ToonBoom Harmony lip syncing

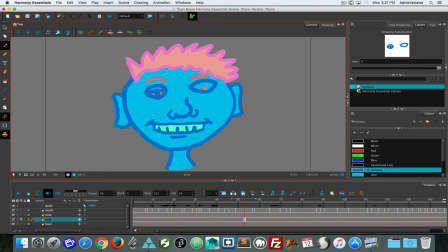32:45 I am going to create it not as a one frame just with a blank, but I'm going to then add a few frames to it. So now I'll right click again.
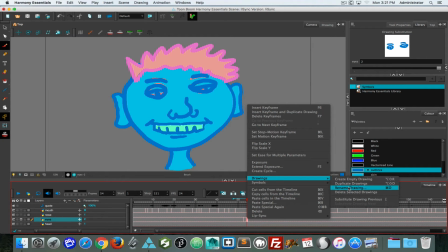33:03 This time under drawings I'll create a empty drawing once more.
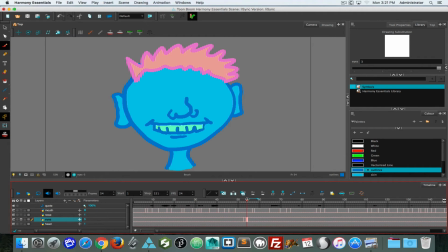33:10 And I'm going to tighten up my onion skin a little bit because I only want to see the previous frame. And now the eye has been closed. If I turn off onion skinning, we'll see
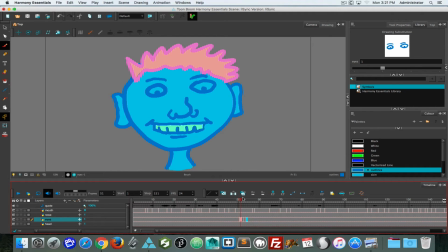so we're getting this sense of animated closure. The lid is coming down, it's closing.
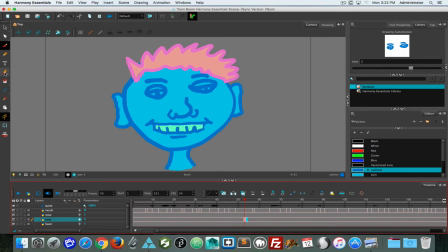33:43 I think on the lid coming down, I even want to just erase a little bit out of here.
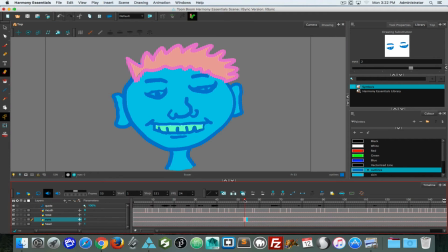So I can create that, and then I can even now on the next frame go back a frame so it's the lid is reopening.
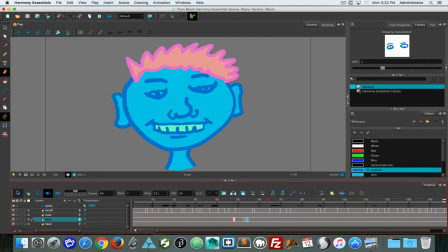34:12 So if I hit play, Until it. you'll notice that that goes really, really fast. The speed of the blank when I hit play, Until. and you can see it's really, really, really fast. So what we might want to do is stretch it out a little bit.
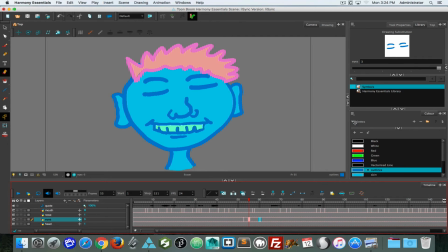34:34 So I have 2 frames going down, and now I might pull this back for it to be closed, to down close it for 3 frames so we can see it. Pull it back
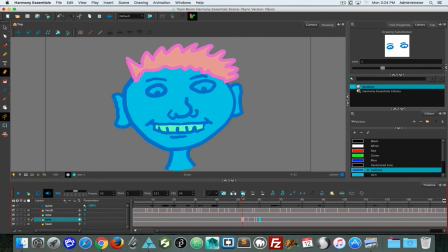34:56 and pull it back open. So now if I hit play, until it is it slows it down a little bit to make it a little more useful as a blink. So if you do the blink too quick, it just looks like a strobe or a flash.
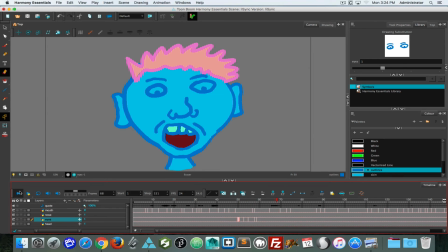35:16 But it will require you to periodically add enough individual frames or drawings to that animation to make the blink successful.
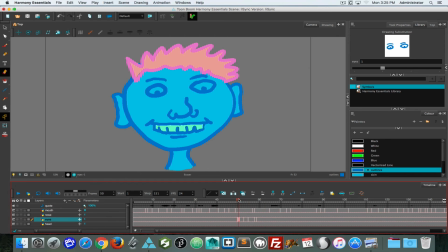35:30 Now, the question came up of, are these parts tied to each other that if I move, say, the eyes over or down, will that affect everything? And the answer is yes, because I am transforming a whole layer.
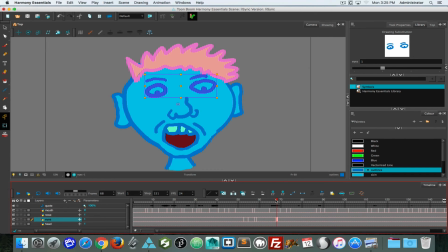35:50 Now, if I use the transform tool, it will introduce keyframes as I move things down. So if I wanted to move the eyes, so let's say when the mouth
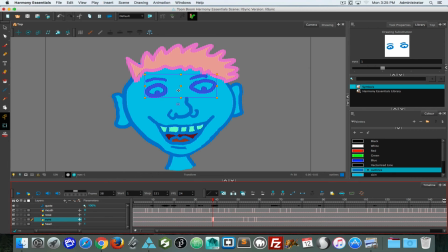36:05 opens wide, I'm going to pull the eyes down a little bit. If I pull the eyes down, oh, hang on. If I pull the eyes down, oh, gotta get back on the eye layer.
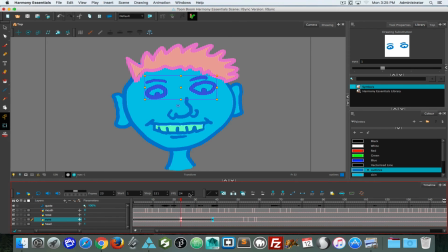36:25 What we see is it's now created a keyframing motion. But well, those blinking eyes are still attached to that, even though they're different artwork.
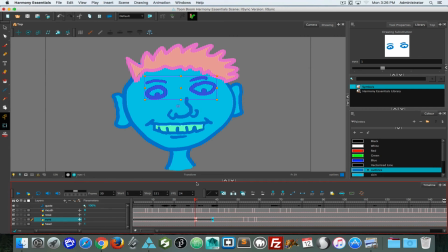36:37 Same thing with the mouths. The keyframing affects the layer and doesn't care what is happening to the drawings on that layer.